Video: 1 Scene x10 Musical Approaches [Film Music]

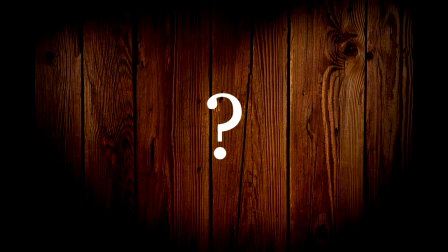[14:37]
So how did this one strike you in terms of providing new information about the characters and situation? To me, this cue hits where the last cue misses. We have shade, color, nuance, and suggestion. A dark but ambiguous tone opens the shot and seems to be part of the landscape.
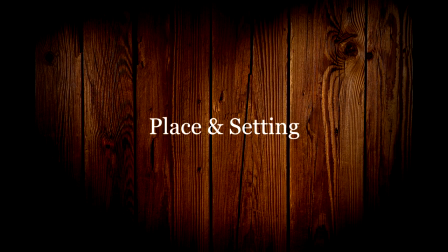[14:54]
This is the first time where place or setting seems to be important. Where Rose is, is part of the reason for her tension. This tone plays unchanging through the arrival of Vanessa, which suggests that she's not the most important thing going on.
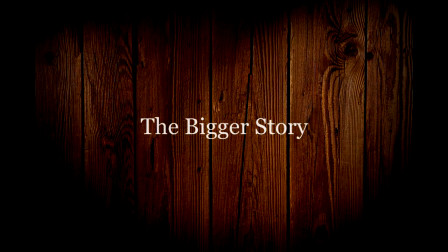[15:07]
This is part of a bigger story. When Rose turns, a pulse begins and we are asked to consider what that story is.
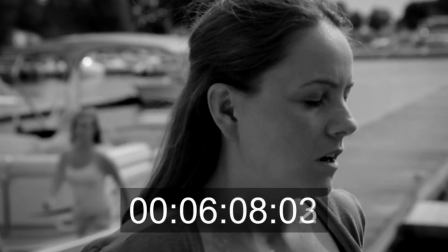[15:14]
It invites questions and suggests that this might only be a beginning.
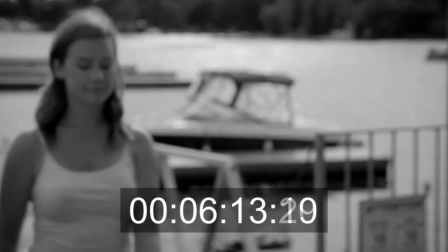[15:18]
When Vanessa comes into focus, stops, and her expression changes, a rising string chord brings her more fully into the equation.
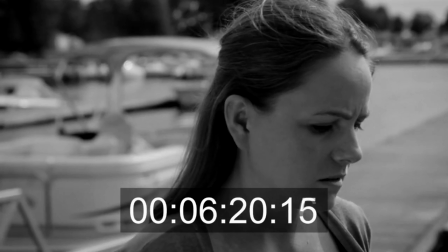[15:26]
There's a shift and we're forced to consider her perspective. She feels more empathetic, multidimensional.
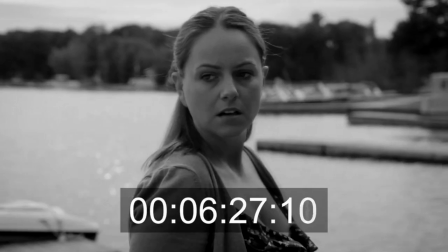[15:32]
She might be an ally, albeit an uneasy one. The chords continue and connect her and Rose together as they turn. This is not about one person's perspective anymore. It's about a bigger story that these two are in and the music plays their realization in that way The music
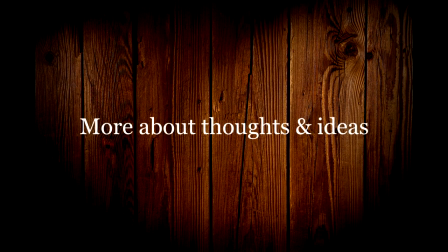[15:48]
is less about their emotions and more about thoughts and ideas Mostly it's about the bigger story. The music seems to pull them both along towards some sort of inevitable destiny Who